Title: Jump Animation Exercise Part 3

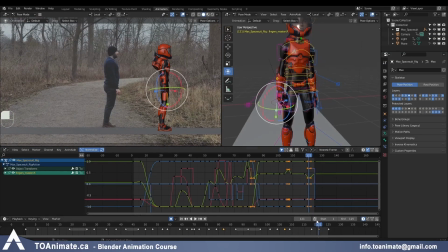1077s
The arms are going forward here at the same time, as you can see from the front view. So I'm just gonna delay one of them.
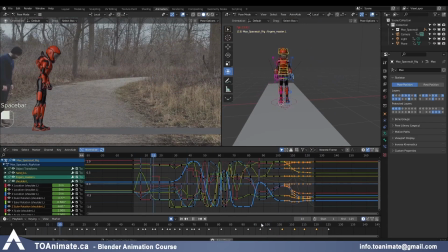Now it feels more natural. So for part of it, I delayed it by 1 frame and part of it is 2 frames.
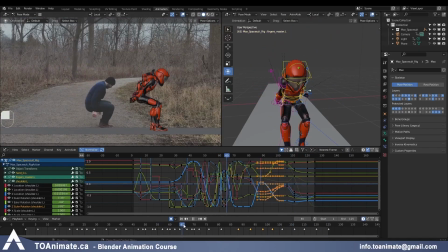1102s
And now you can see that overlap on them. They also seem to be twinning through here a little, but I haven't addressed the position on the other arm yet. So I think what I'm gonna do is do the motion pass on the far arm right now and fix this first and then see what it's looking like.
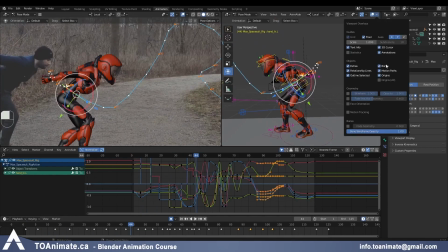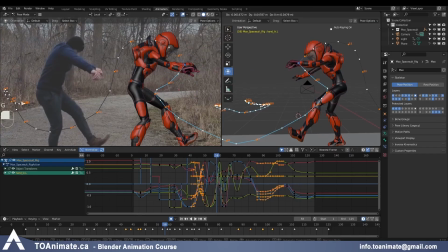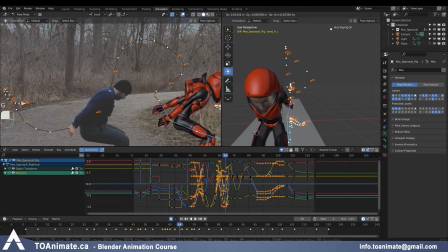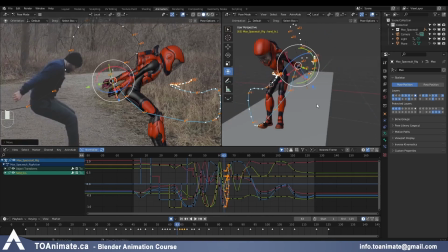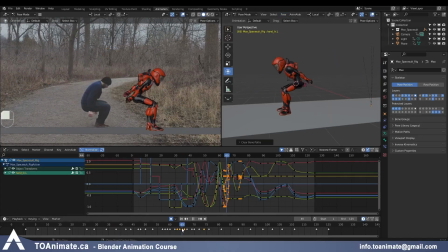1162s
Okay, now I can delete that path. And what I need to do on this hand, there's some rotations happening that don't look so appealing.
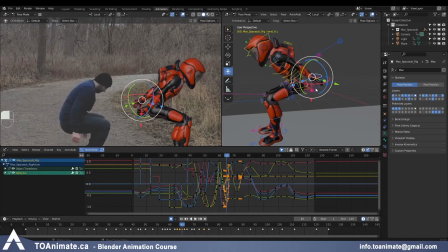1170s
So I'm just gonna go back in there and change those rotations on the wrist.
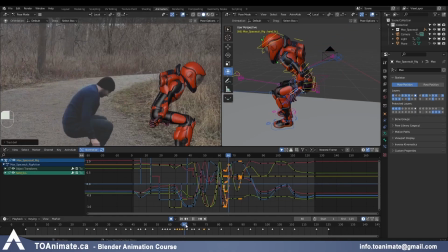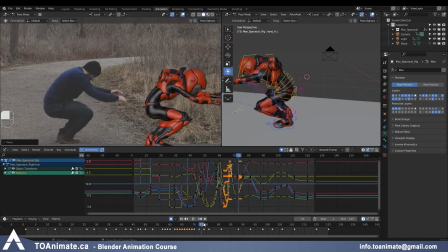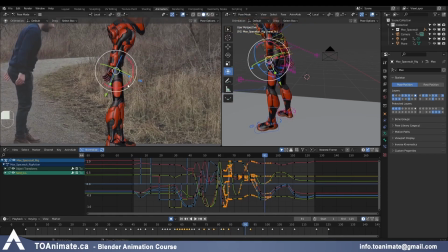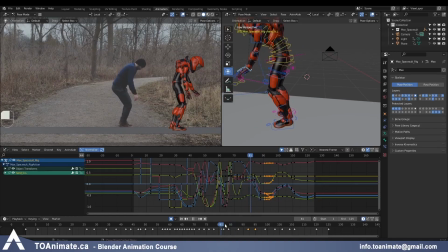1197s
This swing on the arm back feels very slow, so I think I'm gonna delay this chunk of the animation. And the arm is overstretching here too. And that is definitely because I moved those keys.
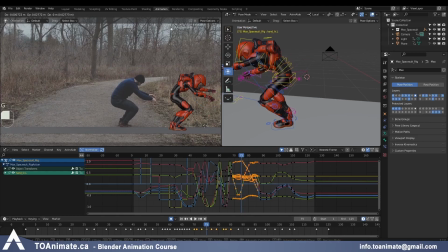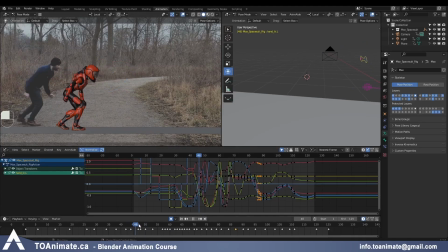1229s
This foot kicks forward quite fast here. Let me see if I can delay it a little.
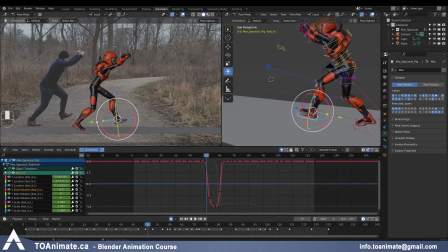1236s
I think here I want to delay this leg kicking forward because it feels like it's in the same position for a while, and maybe even bring it higher.
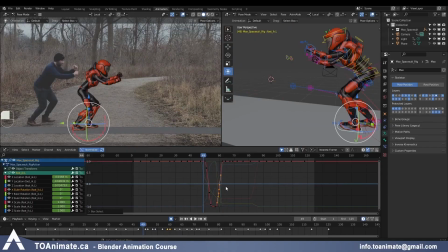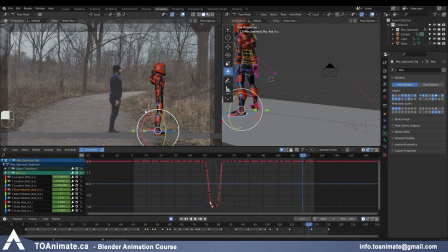1260s
Okay, I think at this point it's time to play blast the animation. Also, don't forget to save your file.
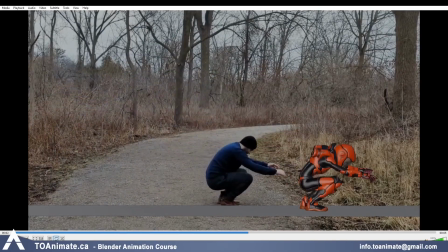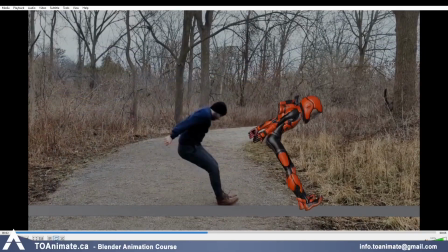So right now I have this frame where the legs are very straight before the landing, so these two poses are looking very similar. So here I'm gonna fix the legs, make them look more like the reference. And that's right here on 61.
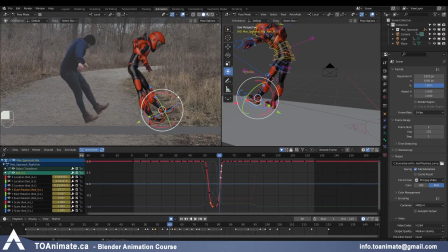Maybe I'll try bringing the hip lower on that landing.
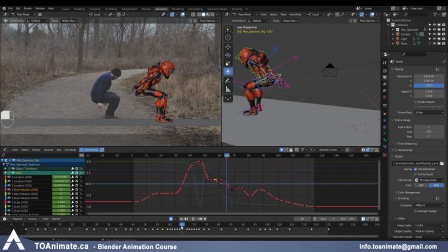1319s
And I actually feel like I don't need this frame here on 65. It's slowing down my animation a lot.
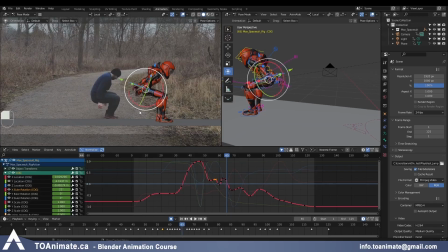1326s
I don't think I want to have it. So let me grab everything,
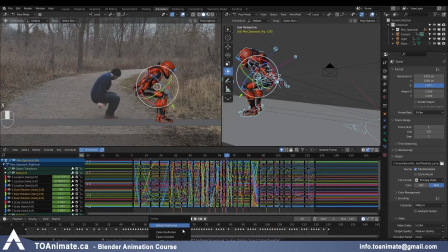1330s
keyframe 64, and then delete frame 65, and then bring everything back by one frame. See what that looks like.
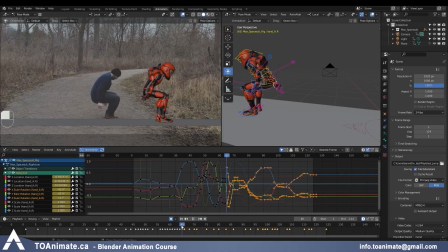1341s
So I definitely need some small adjustments, especially on the spacing on the arm closer to us, but that's totally expected.
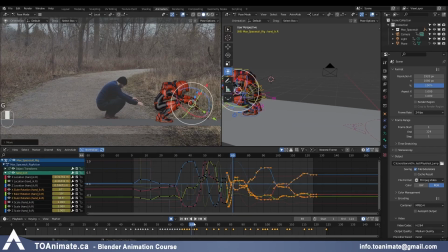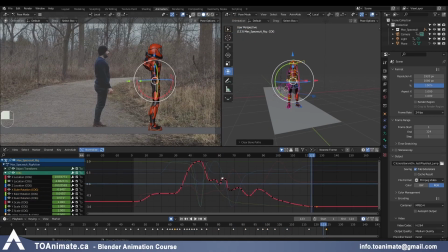1363s
Okay, and I think I'm gonna do one more play blast without any background,
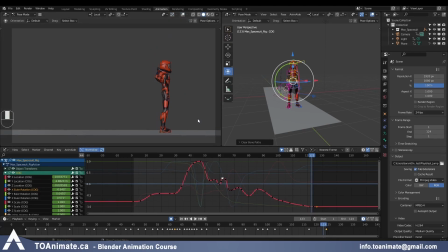1368s
just to see what it's looking like, because it's a little distracting with the camera moving around. So let's do that.
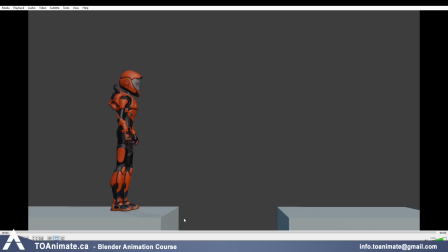1375s
Okay, so I also added some shadow and these two simple cubes to represent a cliff, just so he's jumping over something. And I changed the lighting a little bit to make it brighter. So let's see what it's looking like now.
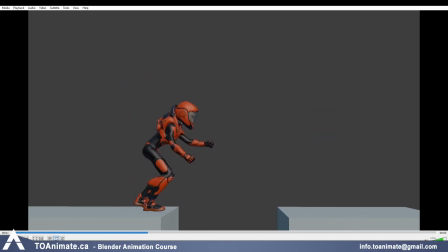Okay, so I think the animation is looking pretty good now, except I feel like we could tighten the timing a little bit and make the animation more springy. So the places I'm noticing in particular are here before the jump.
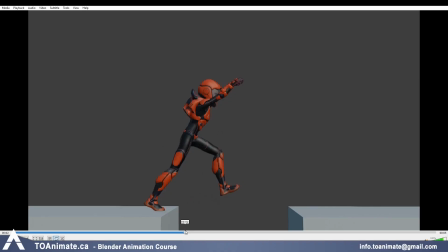1413s
So we have the stretch frame here, and the frame before that is really close to that. And we do want to explode into that jump more. So I feel like I'll keep this frame. I might get rid of this one here and then have this frame here.
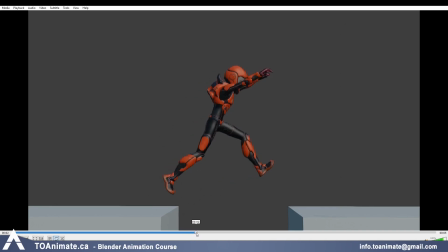1429s
And then I might change the spacing between these frames here so that the one in the air is closer to the one here, just to get that hover. And then at the end, he touches the ground and goes down a little bit with the arm behind.
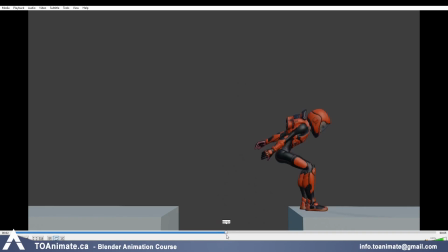1448s
And here the spacing is kind of small, but I want it to feel like he falls into that squat much faster. So I think, again, I'll change the spacing a little bit and I might actually get rid of one frame here.
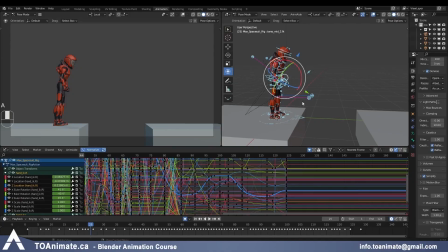1461s
So let's try that. Okay, so I'll grab everything on max and all the curves.
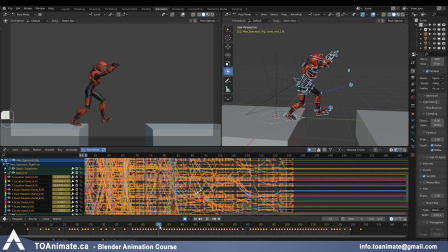1467s
And then I'm gonna go to that frame, which is here, frame 52. And I'll be getting rid of that. And to make sure all of my animation stays untouched before and after, I'll first go to frame 53 and press I to key everything, and also on frame 51.
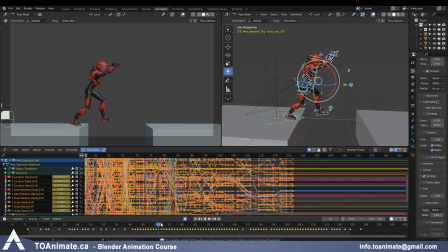1486s
And then I can safely delete frame 52, and I'll grab everything that comes after and do GX-1 to bridge that gap. So now we go straight from this pose to this pose.
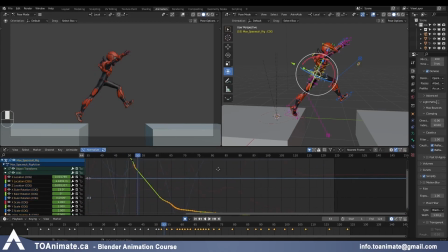1499s
And then the pose on 53, I'm not gonna touch the Y location because, again, I wanna have that linear motion here. So I'm just gonna go to Z location here And you can even see how this frame could be higher. And here as well.
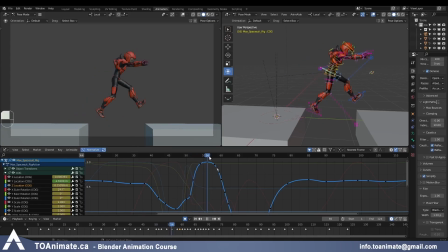1521s
So again, I'm going for that bouncing ball spacing. And then we talked about here, he touches down on frame 61. And we have frame 62 that I might want to get rid of.
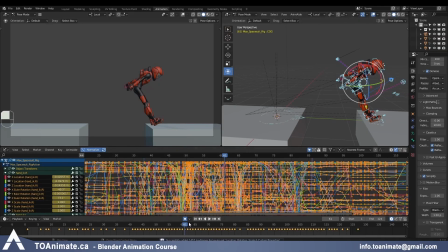1534s
So again, same thing, grab everything, keyframe 61, key 63, delete frame 62, and bring everything back by 1 frame.
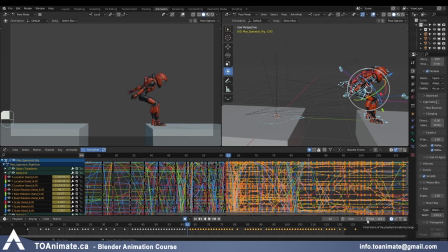1548s
And now that we've gotten rid of 2 frames, I'll shrink my timeline by 2 frames as well, so that the animation ends where it ended before. And now you can see he lands on his heels, and then he drops quite a lot. But then here's a little bit of a slowdown. So let me play around with that spacing here.